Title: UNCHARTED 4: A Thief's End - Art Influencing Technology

Now that Uncharted 4 is wrapped up, I'm very happy with the way it turned out. The art team has done just an amazing job taking these sort of esoteric technical tools and making beautiful vistas and gorgeous cinematics. When people talk about graphics in Uncharted, it's like how pretty things are.
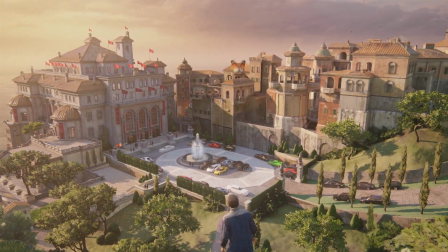(0:26)
But there is like this other level that deals with how we're going to portray all these things in the screen.
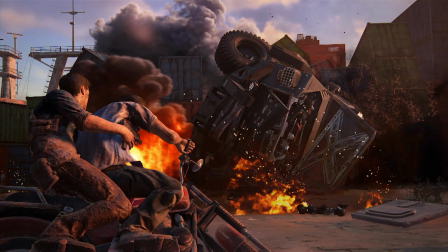(0:31)
What makes Uncharted 4's graphics unique is we have a physically based render.
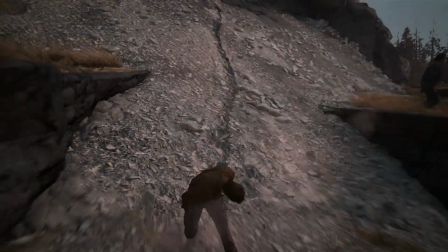(0:37)
The material response, the lighting, everything obeys as close as we can the physical rules of reality.
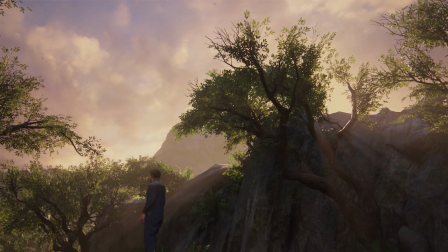(0:43)
But the art direction specified almost a more painterly look. The landscapes are rich, the clouds are rich, nothing is like bright and overexposed.
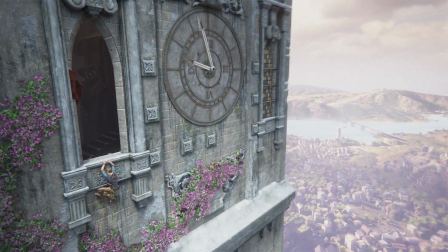(0:52)
It doesn't look like somebody's photo that they posted on the internet. It looks like somebody painted it.
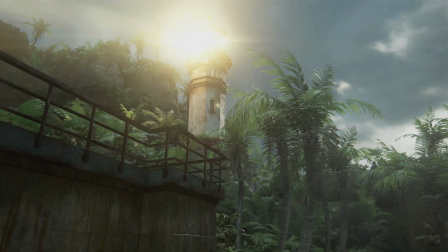(0:57)
And there's a lot of subtlety that went into the rendering tech,
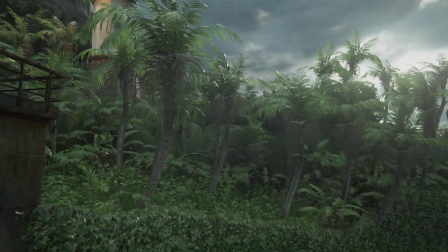(1:00)
but also just the way our artists used the tools to achieve that sort of painterly, realist look.
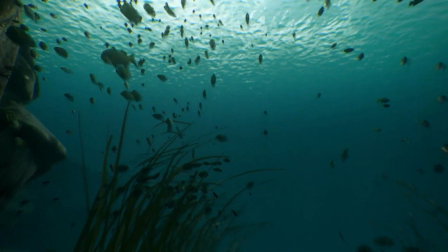(1:06)
The biggest technical challenge with Uncharted 4 was just the sheer variety of stuff that we have to do and do well. As a lead technical artist, what you usually do is just try to find that kind of bridge between programming and art, and trying to make sure that kind of the needs of both are met. Graphics programming is not a very sexy task. It's like there's a lot of like very low level stuff. We can see things from very high level systems like, oh, how we're going to be rendering skin, or how we're going to be able to portray hair or water. So they see the graphics, but they don't see like the amount of work from the graphics perspective. There's a lot of challenges not seen straight away, but it's like rendering a lot of like the hair and anything with the glass surface.
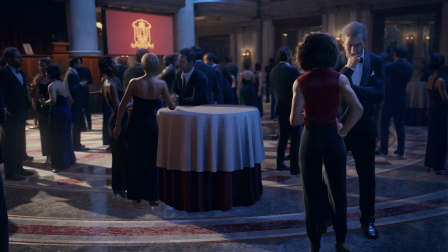(1:53)
It's actually very complicated. First, basically there's the geometry phase where we render all of the objects in the world.
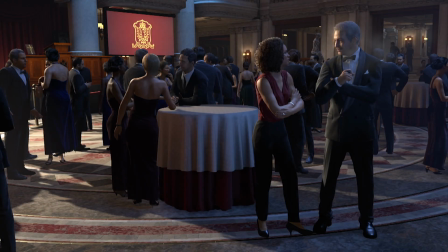(1:59)
After that, we have atmosphere. That kind of includes particles too, whether that's dust or environmental effects. And then there's post-processing, which is a mix of just kind of technical features like anti-aliasing, but also artistic features like color tint. So we in the engine, we have to support different types of lighting, from ambient lighting to direct lighting from the sun.
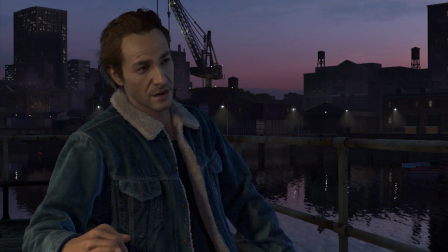(2:19)
Rendering a cinematic is fundamentally all of the same tech as rendering gameplay. The only difference is in the way we use the tech. We do a lot more custom runtime lights.
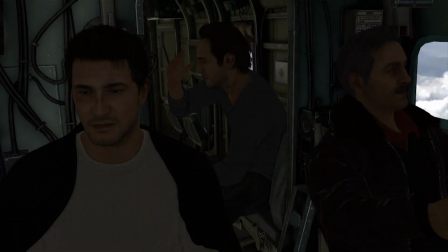(2:28)
We'll often do a standard 3-point lighting setup with a key, a fill, and a rim light on a character.
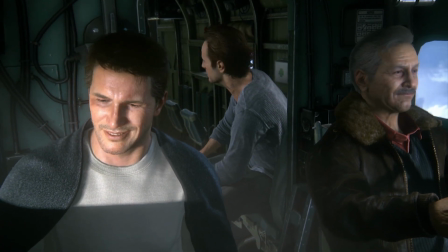(2:32)
Sometimes we do special lights to put an extra glint in the character's eye. To render a character in cinematics, you have to bring out what the character is.
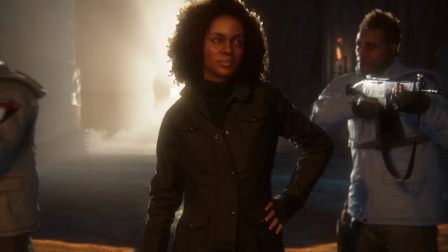(2:41)
You have to have these very dramatic lights, which is just to create like more mood into the scenes.
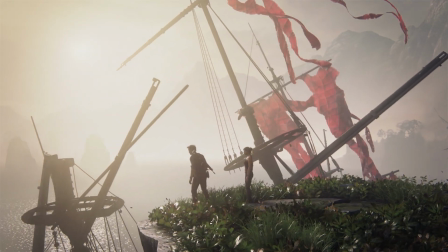(2:46)
Lighting is really critical to making our wide vistas look really believable. It's not just a matter of placing a sun and some blue sky. The atmosphere is also controlled by the lighting artists.
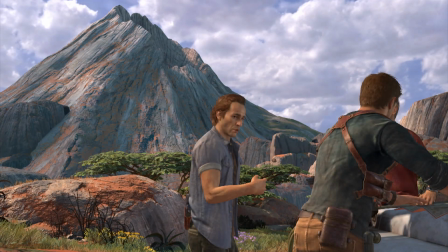(2:57)
So the way things get hazy in the distance, the fall off of that haze is really important to the sense of depth.
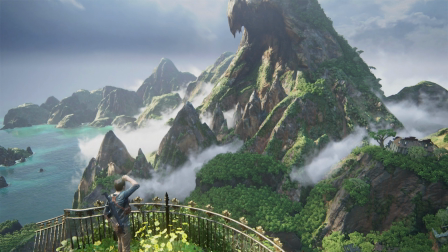(3:03)
And we actually have 2 layers of fog if we need to kind of exaggerate parts that are further in the distance or change something up for stuff that's up close.
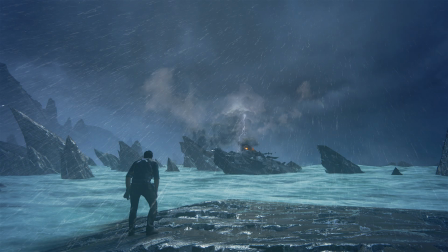(3:10)
And then obviously effects plays a huge role because they take a pass on the vista and add all the
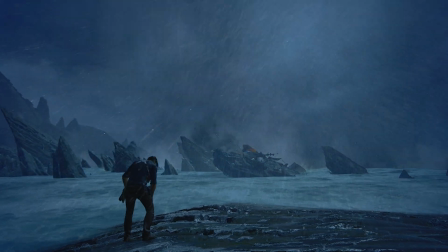(3:17)
sort of clouds and volumetrics that are more localized and specific to the environment rather than being a global fog effect.
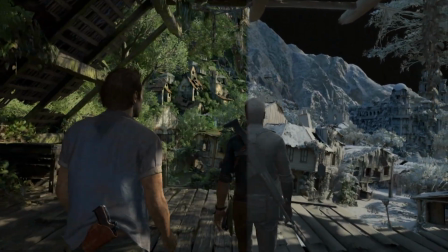(3:25)
A big part of creating these gigantic scenes where you can see really, really far off is composition.
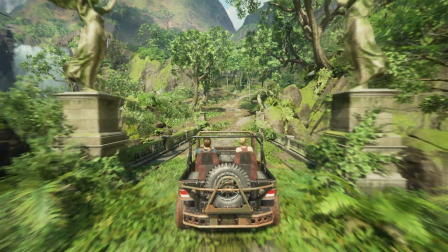(3:30)
And it's really great because we try and create our environments in a fashion that would lead you to look at a particular set piece in the distance. The plains of Madagascar were actually one of our major kind of optimization efforts of the engine. Because you can see so far, and this really isn't an open world game, we had to find ways to be able to push just tons and tons of geometry through the renderer.
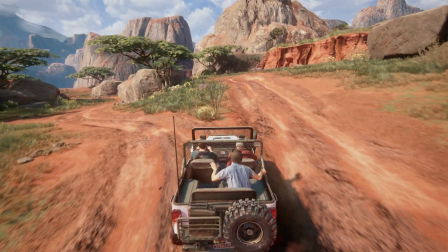(3:52)
So our engineers kind of teamed up with a couple of the environment artists,
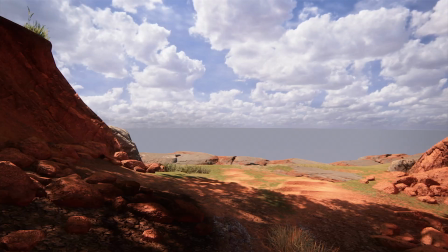(3:56)
and we did some just raw brute force engine optimization, but we also came up with a bunch of clever techniques. Basically what we ended up doing is every single section that you went through had a low resolution version of it that we would just swap behind your back.
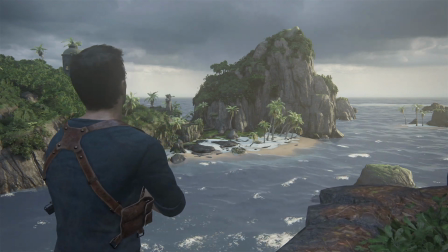(4:08)
So when you're looking back or left or right or in front of you even,
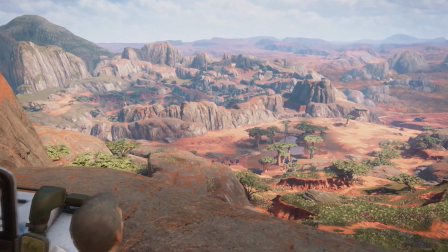(4:11)
there are all these multiple versions of these environments that look indistinguishable at a distance, but they lack all of the super high fidelity detail.